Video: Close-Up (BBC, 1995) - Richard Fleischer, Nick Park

The film that I've chosen that affected me very much, not only the entire film, but one particular scene, was The Best Years of Our Lives,
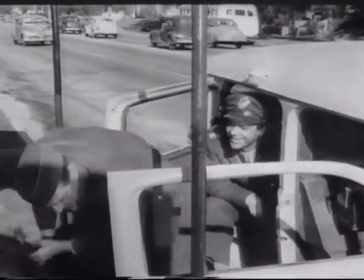[0:26]
a William Wyler picture made in 1946.
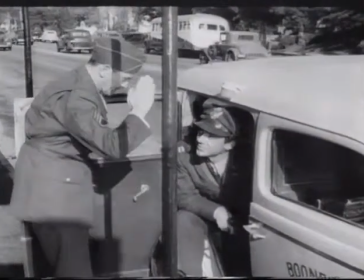[0:32]
It's a film about American soldiers coming home to their families. And the particular sequence with Frederick March coming back to his home is one of the most impressive scenes,
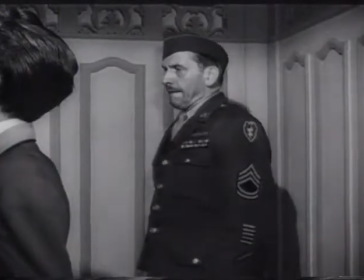[0:50]
most moving scenes that I've ever seen in my life. William Wyler did several things that made that scene work so beautifully.
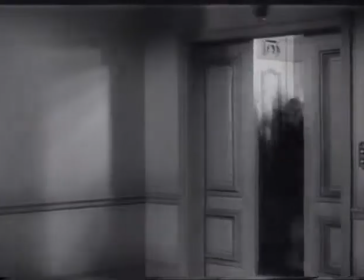[0:59]
And it starts right at the beginning of that sequence where Frederick March arrives.
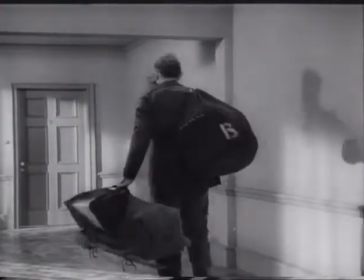[1:06]
And he did a very interesting thing there, which most people would not notice.
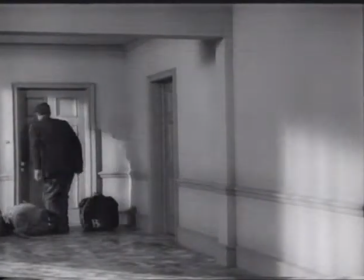[1:13]
Perhaps a director would. Frederick March goes to the front door of his house and rings the bell.
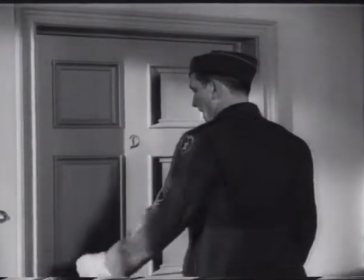[1:19]
He's completely unexpected.
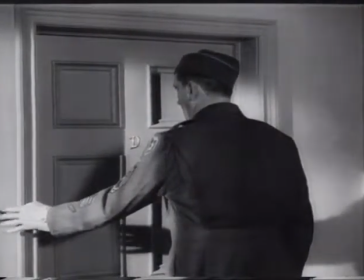[1:21]
No one knows that he's coming home. he rings the bell and he waits for the door to open
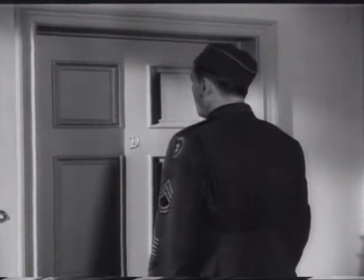[1:30]
and he waits a long time now normally in a scene like that you have a certain tempo you don't want to keep an actor standing out doing nothing in front of a door and usually the door is answered in films pretty promptly this is not actually what
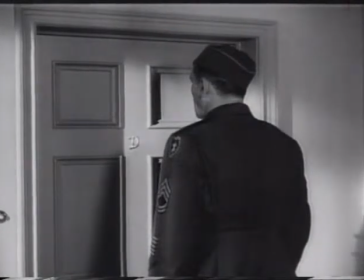[1:49]
Weiler is doing is setting up the reality of the scene you feel that you are waiting in front of this door. Then you begin to build up this feeling of what's the reaction going to be.
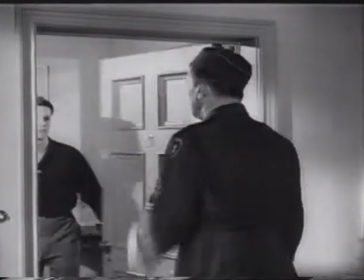[2:04]
They answer the door
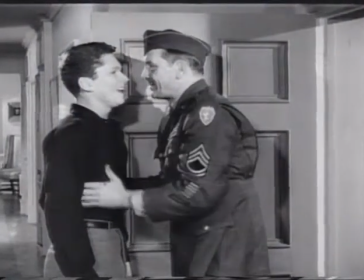[2:07]
and he puts his finger to his lips to indicate that they should not give away his arrival. And he walks through the entranceway and there's a long passageway behind him, a hallway.
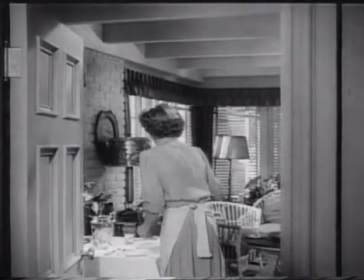[2:23]
And at the end of that hallway is Myrna Loy, his wife, who is in the kitchen, and her back is to the door.
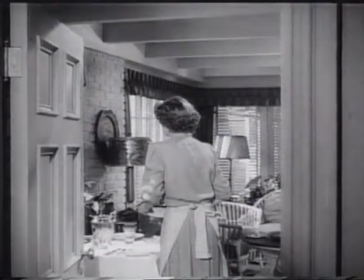[2:31]
And suddenly you see Myrna Loy feel his presence, and she turns around.
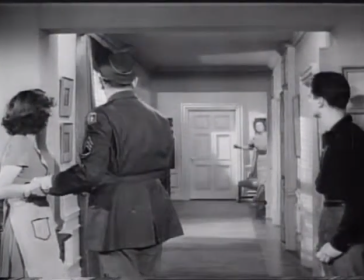[2:39]
And that is a wipe-out scene for me. It just killed me, and it still does.
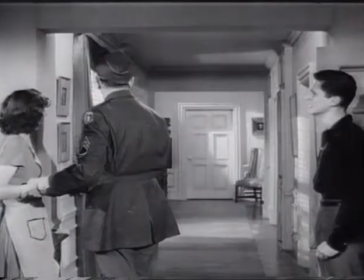[2:45]
Even talking about it, it moves me. The setup of the scene is also very interesting.
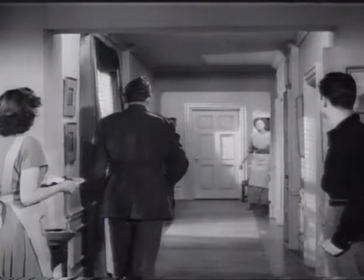[2:53]
because it's such a balanced composition.
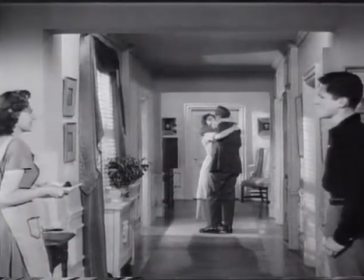[2:58]
You've got the two children on either side of the screen and March with his back to the camera
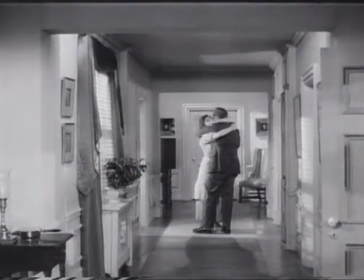[3:08]
and Myrna Loy at the far end of this, like a telescope practically. But they're in the center of the picture. Normally, one would avoid that kind of composition. But I think he was giving us a sense of balance at that point that things were right in this house.
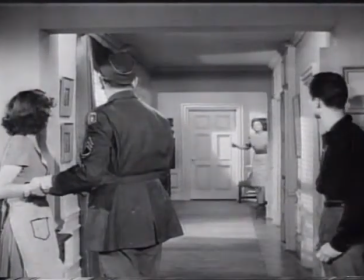[3:28]
First of all, to do that, you need a wide-angle lens so that you could keep the two children in the shot.
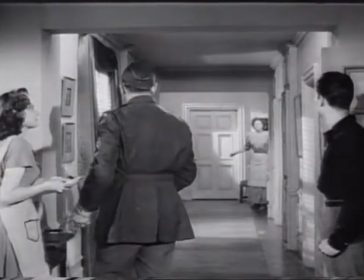[3:37]
And when you have a wide-angle lens, you have much greater depth of focus,
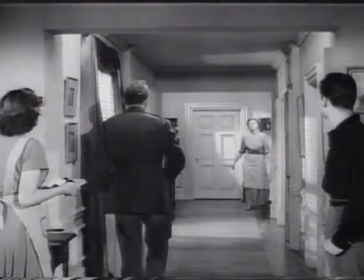[3:42]
which means that the foreground will be in sharp focus and the background will be in sharp focus. In this case, you want to keep your Frederick March figure sharp, who was in the foreground because he is a central character, but you also have to see clearly the reaction of Myrna Loy in the distance. And Weiler did not cut into a close-up or medium shot of her reacting.
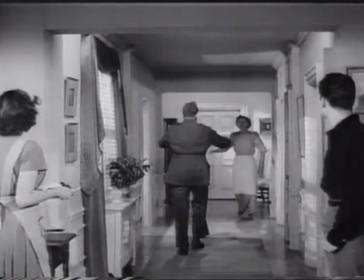[4:13]
He kept it in the long shot, and it's tremendously telling that he did.
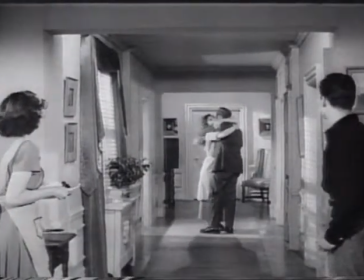[4:18]
It was a good trick to use.